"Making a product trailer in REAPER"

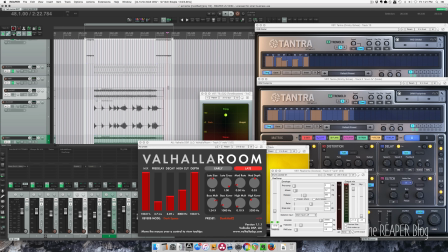So that's the remix. I think that turned out pretty well. I thought that was a good starting point for starting to cut the video.
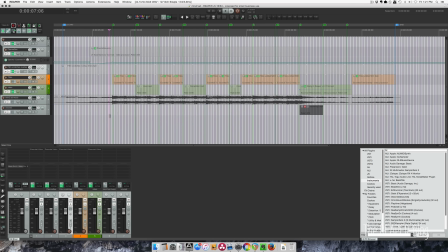So I'm going to save and close this session. And now we're into the actual video editing part of it.
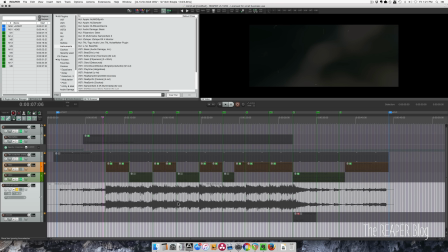Here's the song. And I had to make an edit in it because it ended up being too long. I started with a minute and I ended up cutting it down quite a bit so that the actual
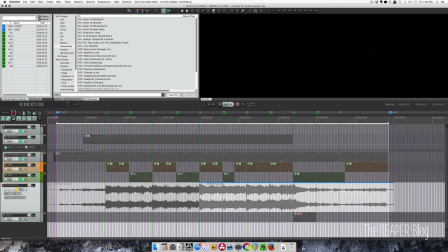song or ad is 43 seconds, which is a much more usable amount of time.
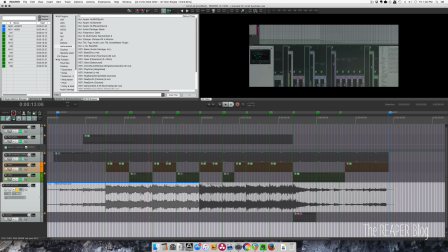And one of the reasons I did that was that it's just hard to think of different visual elements to add into the ad, keep it interesting, and not go on for too long, give out too much information, or, you know, I think shorter is better with something like this.
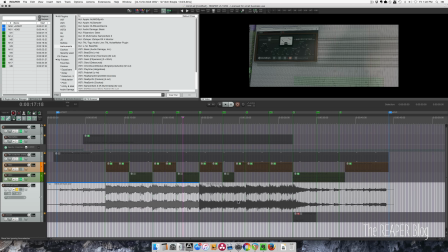The remix ended up cutting out 20 seconds of it from the middle.
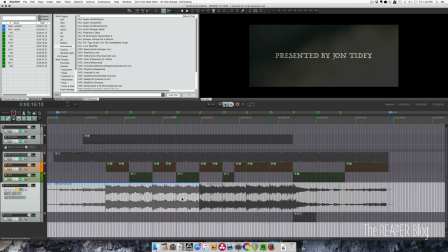So here is that transition. So just cutting out a few bars there and making sure it made sense musically still.
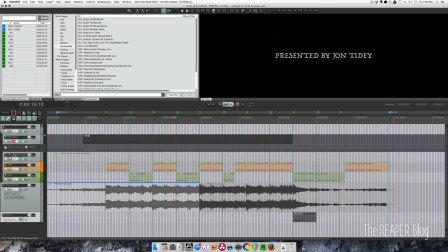And I'm going to turn off some of these other tracks and I'll turn them on as we get to them.
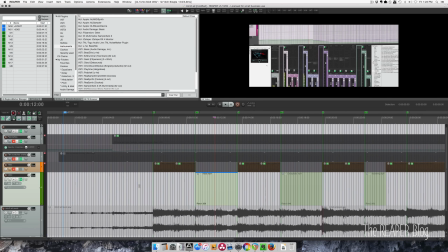So for video, I took some footage. I turn off the effects.
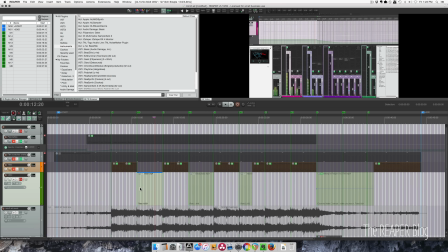There we go. So I took some footage from the actual video. In ScreenFlow, I manipulated it so that it has a bit of motion to it.
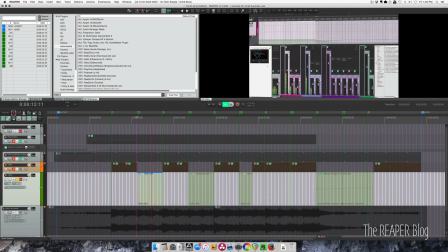So I'm going to solo this so you can see this footage. So it kind of slides around.
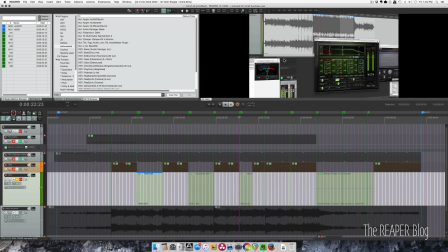Kind of simulating what a camera would do just from screen capture.
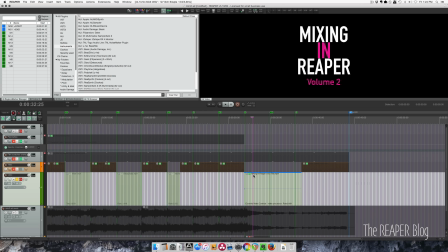Then I have the sort of add logo thing here. And these are all just different video clips. The only thing I did with this one here was I set the play rate to
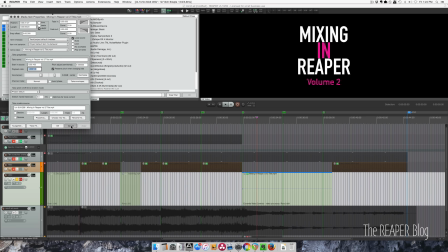0 so that it wasn't an animated thing, because that animation kind of has a tempo that goes along with it.
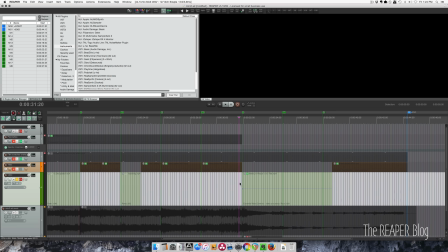Didn't work with the song. I didn't want each part of the title, like Mixing in Reaper Volume 2, to come in on separate beats that are different from the song.
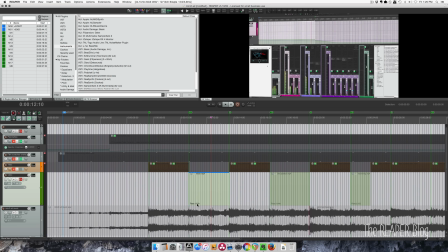And then these ones, you can see that the play rate is changed a little bit so that they match the tempo of the song. I'm using a frame grid here instead of a bars and beats grid.
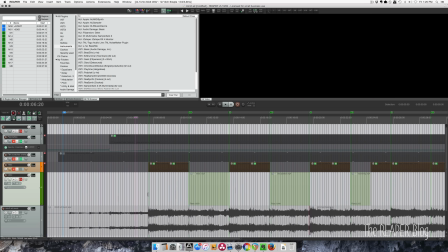I prefer to edit video on a frame grid, but when you're working with music, sometimes things don't exactly hit on the frames.
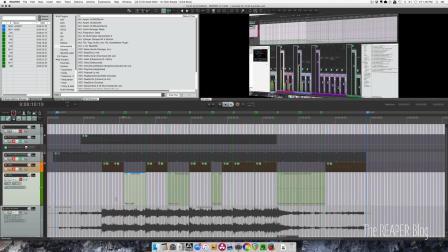But choosing where the cuts would be was just a matter of listening to the song,
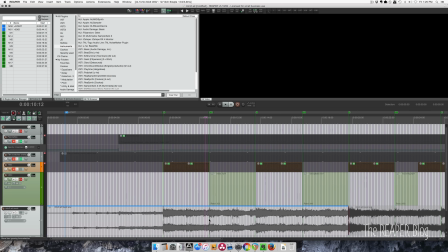and actually you can kind of see that there's a crash here, and every couple bars is almost defined.
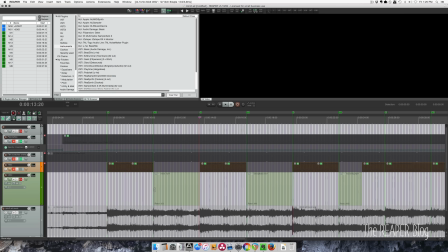And I just dropped in a marker, and that gives me something to snap my items to. So for the video effects on these parts,
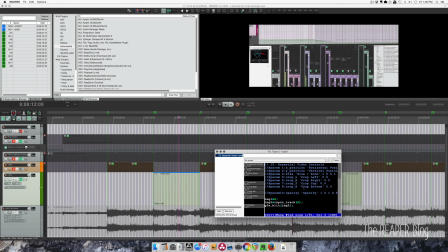I've got my essential video controls preset, which is just cropping the top and bottom. So more of like a widescreen film,
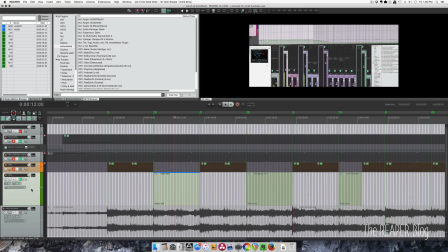more like a movie trailer would be. And that's totally optional.
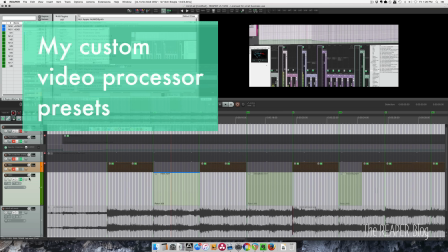You don't have to do that. I kind of like the really cropped look, especially when you have film grain and stuff like that added.
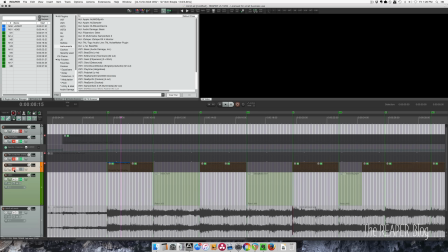So that's that part. And then this other track is titles.
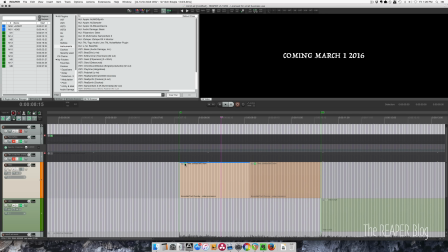So I've got empty MIDI items with the text overlay preset.
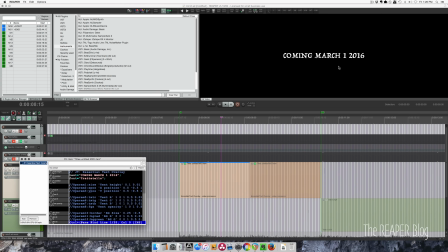I've got this piratey looking font.